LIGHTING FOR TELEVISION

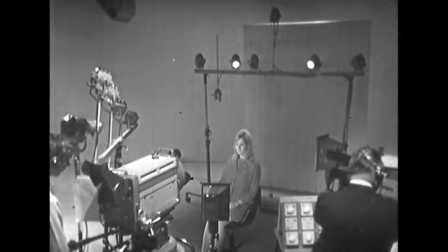(8:44)
Again, the two lights must be carefully positioned, because if they're too far round to the side, as they are now,
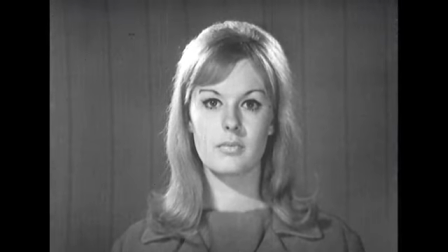(8:53)
you're going to get an ugly highlight on the nose, and particularly if Gillian turns her head,
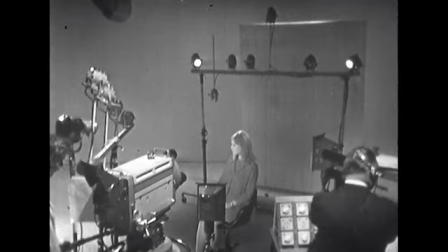(9:00)
as she has now done. Let's just position our backlights correctly again and have another look at our close-up.
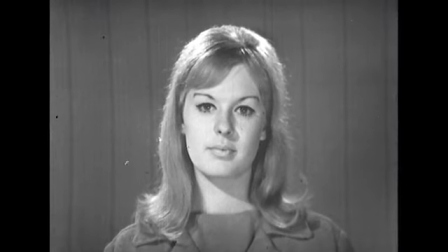(9:10)
See how the head now has a definite shape, completely distinguishable from the background, and how the hair has gained attractive highlights. Just to remind you, here's how the shot looked without backlight. And now with backlight, well, now you've seen exactly how to light a close-up of a pretty girl in the most flattering way. And you've also learnt the basic principles of what is known as three-point lighting. This is a slightly misleading term, as in the case of backlight, more than one light has been used, but they achieve a single function. Any still photographers will have realized that this three-point method of lighting is essentially the same as that used in taking portraits. The lighting is designed to take a picture from one specified angle. In television, however, it's often necessary to shoot the subject from more than one angle.
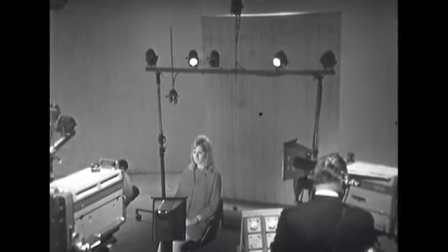(10:15)
If we were to take a profile shot of Gillian, using the camera you can see at the right of the picture,
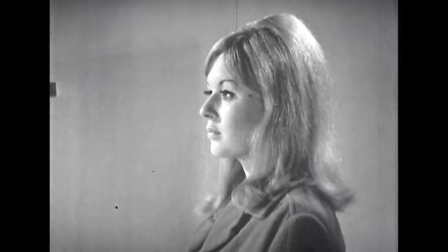(10:22)
the result would be much more contrasty than our frontal shot. They don't match up at all well.
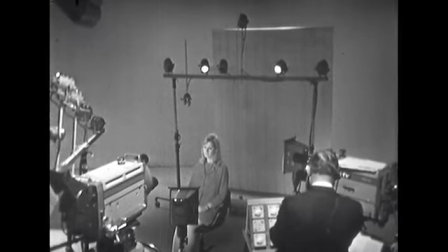(10:34)
In lighting for television, therefore, it's usually necessary to use a slightly more complex four-point technique, employing another fill light positioned to the side. The function of this fill light is to throw more light on the off-key side of the face.
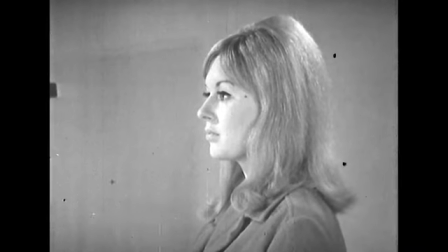(10:53)
Here's our profile shot with the additional fill light. And you can see it now more nearly matches our frontal shot.
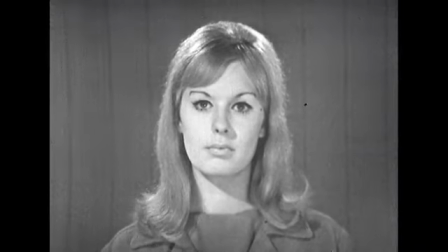(11:04)
The effect of this side fill light can be seen as it's switched on and off.
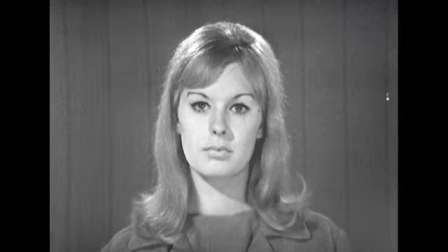(11:13)
It further enhances the shot because it gives us additional control over the off-key side of the face,
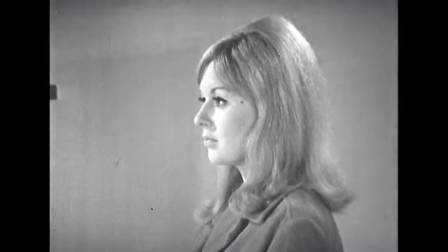(11:21)
as well as enabling us to match our profile shot.
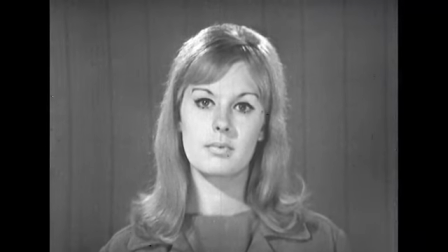(11:30)
For now, Gillian is fully lit for a television situation. She can turn her head freely without spoiling the picture.
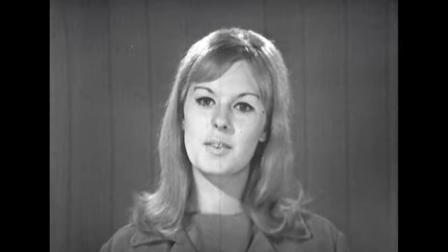(11:40)
And she can also be shot from various angles, and the close-ups will match one another. Next, we must give our attention to the background of the shot. It's important to realize that this should be lit independently. And for this reason, our model is 6 feet away from the backing. And this is a general rule. Never place an artist right up against the backing. Producers can help here by seeing that this difficult lighting situation does not arise. The use of a floor light, graduating the light on our background, will immediately enhance our picture.
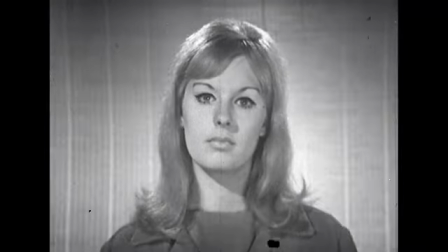(12:22)
Notice the effect that the change of brightness on the background has on our picture as this floor light is varied in intensity.
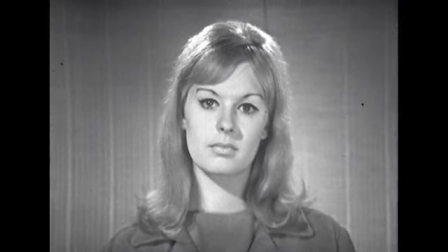(12:34)
And the imaginative use of shadow patterns thrown by a simple projector will add further interest to a plain backing.
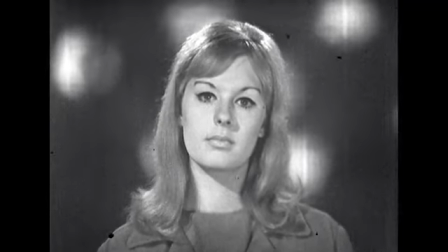(12:46)
The density of these shadows can be controlled by the use of the floor light. We've now established in some detail the principles of lighting a close-up for television. We've seen that by the choice of key light direction, with backlight and balancing out with fill light, we can create almost any atmosphere we wish.
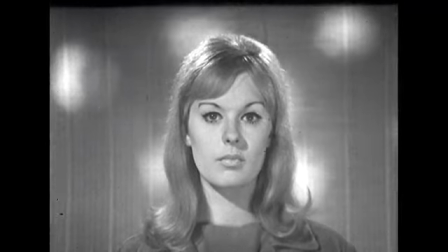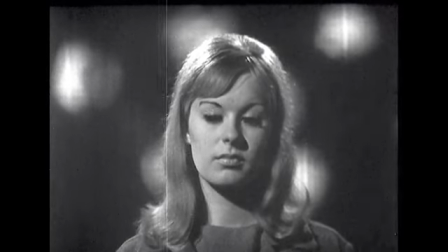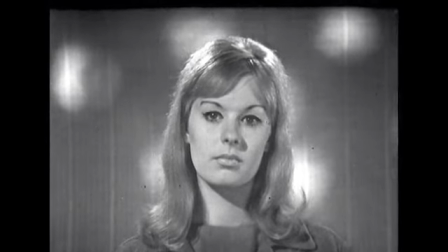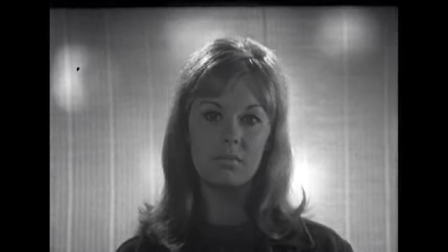So you can see the flexibility of the four-point method of lighting and the degree of control that the lighting director has over the picture. Exactly the same principles apply under normal studio conditions as in our miniature set.
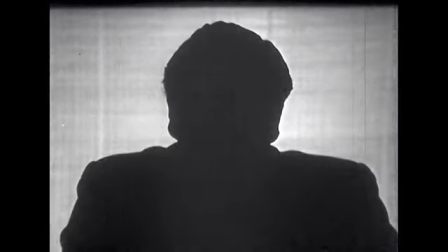(13:57)
Here am I about to be lit by normal studio lighting. First of all, the key light, then the camera fill light,
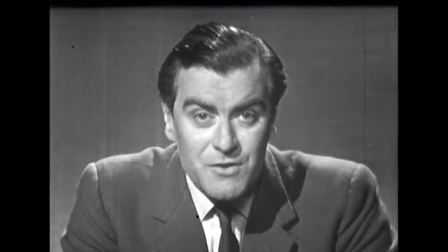(14:07)
the backlight, the side fill light, and the background. I expect you're aware how extremely important it is that your production should be well lit. There are many ways in which producers can help the lighting director to achieve this. Take lighting into consideration when you're planning moves for artists and cameras. Remember that in television, a subject is lit according to the direction in which he's going to face. So don't let your artist make unscheduled moves.
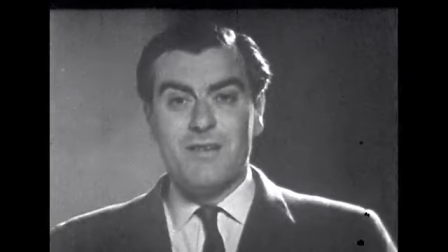(14:47)
You can't really blame the lighting director if you can't see me properly. I mean, I wasn't supposed to get up and stroll around the studio like that. It may be very tempting to snatch unplanned camera shots, but there's a very great likelihood that such shots won't match the planned ones and will involve the lighting director in a time-wasting major relight. The position of the sound boom must also be thought about in relation to lighting.
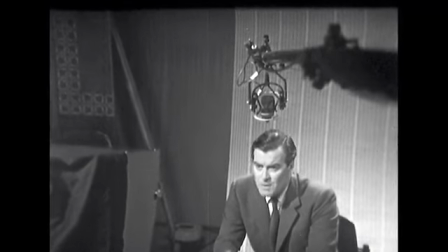(15:21)
Watch what happens when a boom works on the same side of the set as the key light.
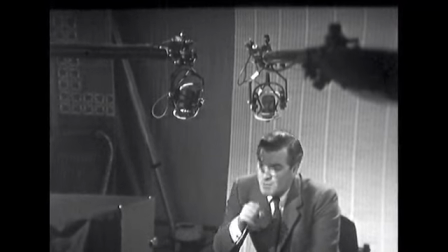(15:28)
Yes, that's the boom you can see there on the left that came in.
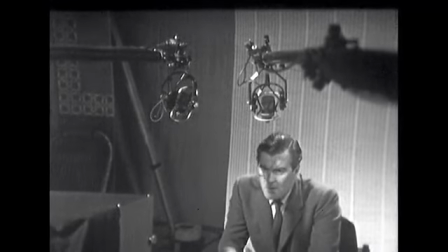(15:32)
Inevitably, it'll come between the key light and the subject, causing ugly shadows.
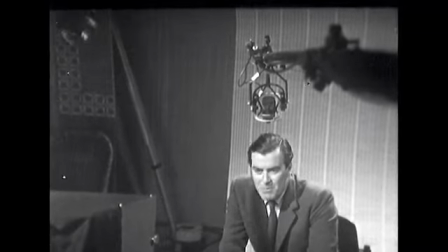(15:38)
Use the boom on the other side of the set, the one we've been using all the time, and the shadows are all avoided. Good lighting is dependent on these and many other physical factors. And once again, we come back to the need for pre-planning every possible aspect of your production. Perhaps the necessity of working as part of a team rather than in isolation when you're engaged in any television production is even more vital in the case of lighting than at any other time. Remember, let your lighting director know in advance exactly where your artists and action are going to be at any given moment during the production, and your exact camera and boom positions. Only make alterations with extreme caution, because even small deviations can result in very ugly shots and spoil the flow and effectiveness of your program.
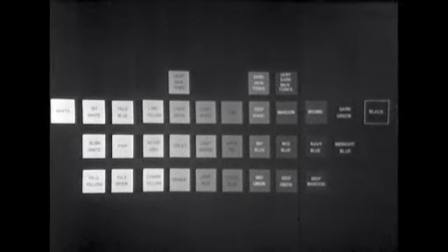(16:43)
Another thing that producers must know about is something called the grayscale, which we can illustrate by means of this chart.
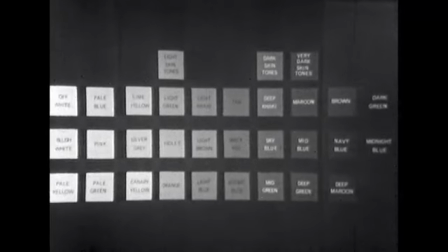(16:52)
You'll see that each of these colored squares registers as a shade of gray, varying from light to dark.